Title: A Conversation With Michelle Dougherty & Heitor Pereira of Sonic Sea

I'm Michelle Doherty, one of the directors of the Emmy-nominated documentary, Sonic Sea.
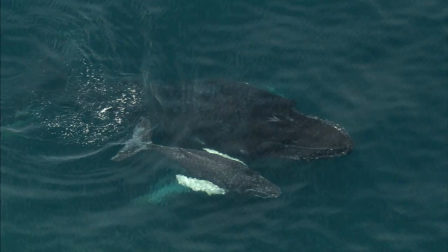I'm Heitor Pereira, the composer. Sonic Sea is a documentary about a world that's rarely ever seen.
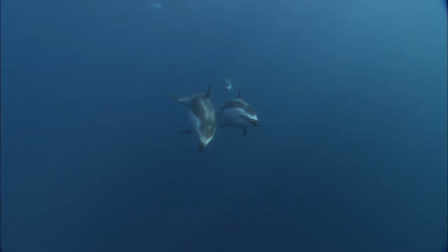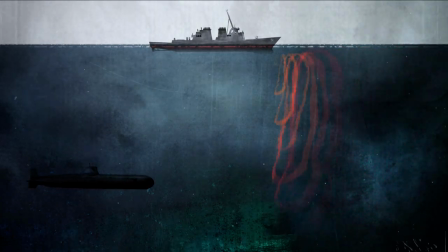It's a film about the damage that industrial and military noise is putting into the ocean that's affecting marine life that are dependent on sound to survive. But hopefully it's also a film about the opportunities that we have to fix these problems. I think the challenge in making the music for Sonic Sea was exactly not to get underway of the constant symphony that happens under the ocean.
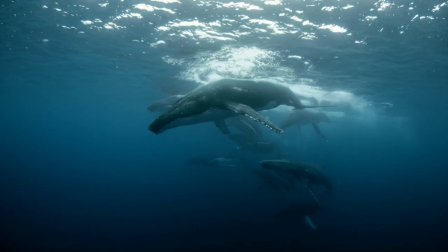So in a way, if the way is a singing a I should be just acting as a counterpoint to that melody.
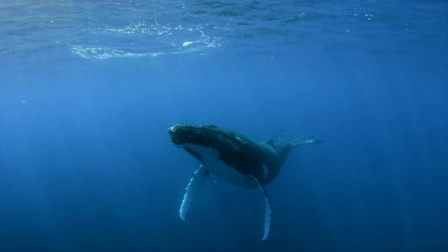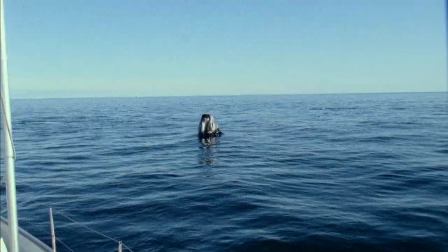What Heitra did was so beautiful because there was moments that are very simple in their composition so that it lets the picture breathe,
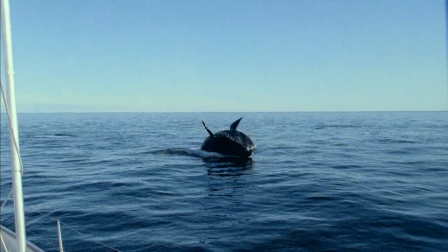so that the audience can move through the film and make their own decisions.
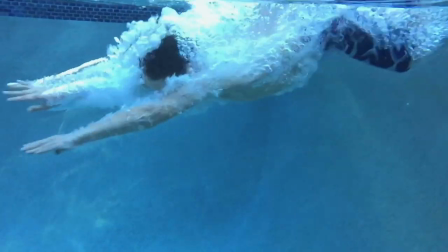We used the music to emphasize the life and the death, really.
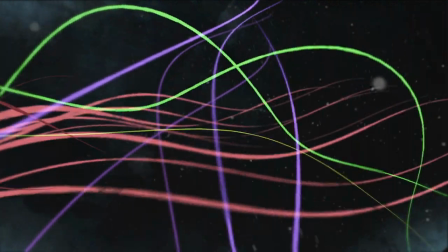Creating harmony and dissonance was a huge part of this film.
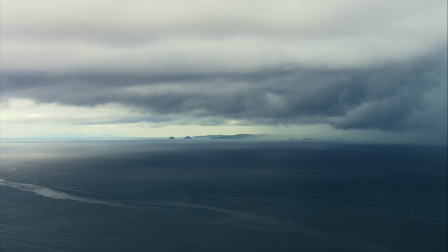Visually we did it by showing the sereneness of this ocean and then injecting man-made sound into that.
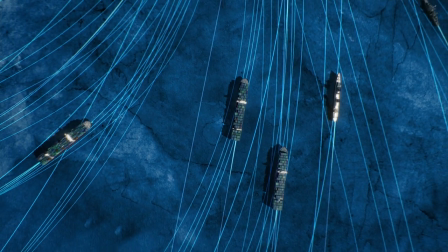We saw this globe with all these shipping lanes. You helped us feel what it felt like underwater.
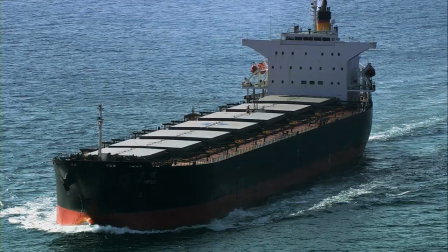I did create a drum kit of the shipyard metals,
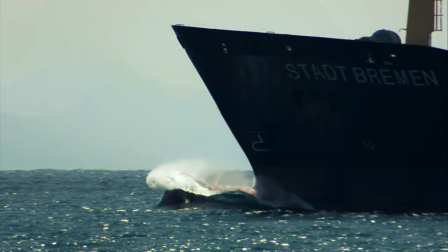we just kept researching which sounds completely antagonistic to the sounds of the ocean, you know, and quite frankly, all of them.
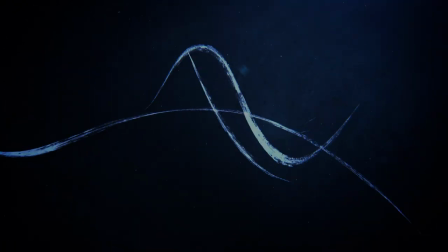In order for those sounds to travel and communicate a message,
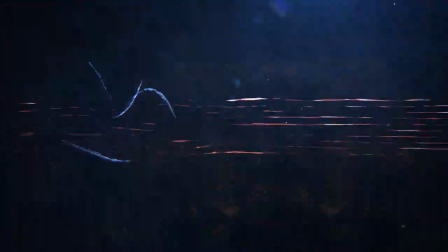there can be like this veil on this curtain of these horrible sounds.
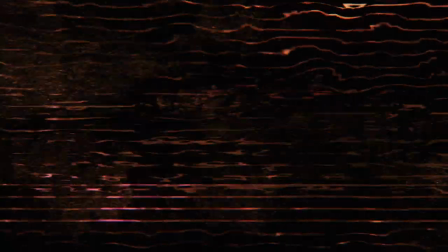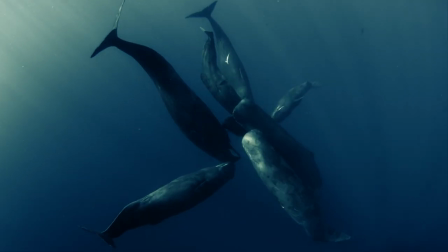Whales depend on sounds as their sight. Without an environment where they can hear each other, they can perish.
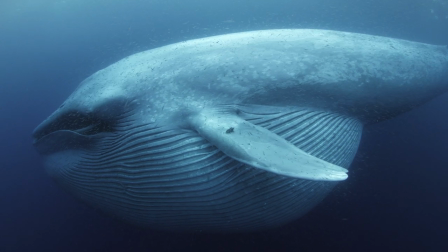To me it was really important to be part of this.
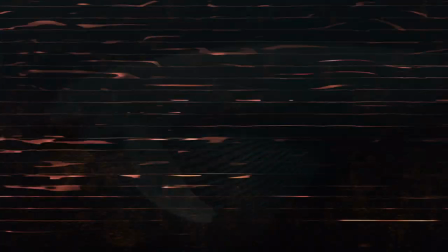This now is part of my life and I hope it's part of yours because it takes a documentary like this to bring awareness and now you can do something about it.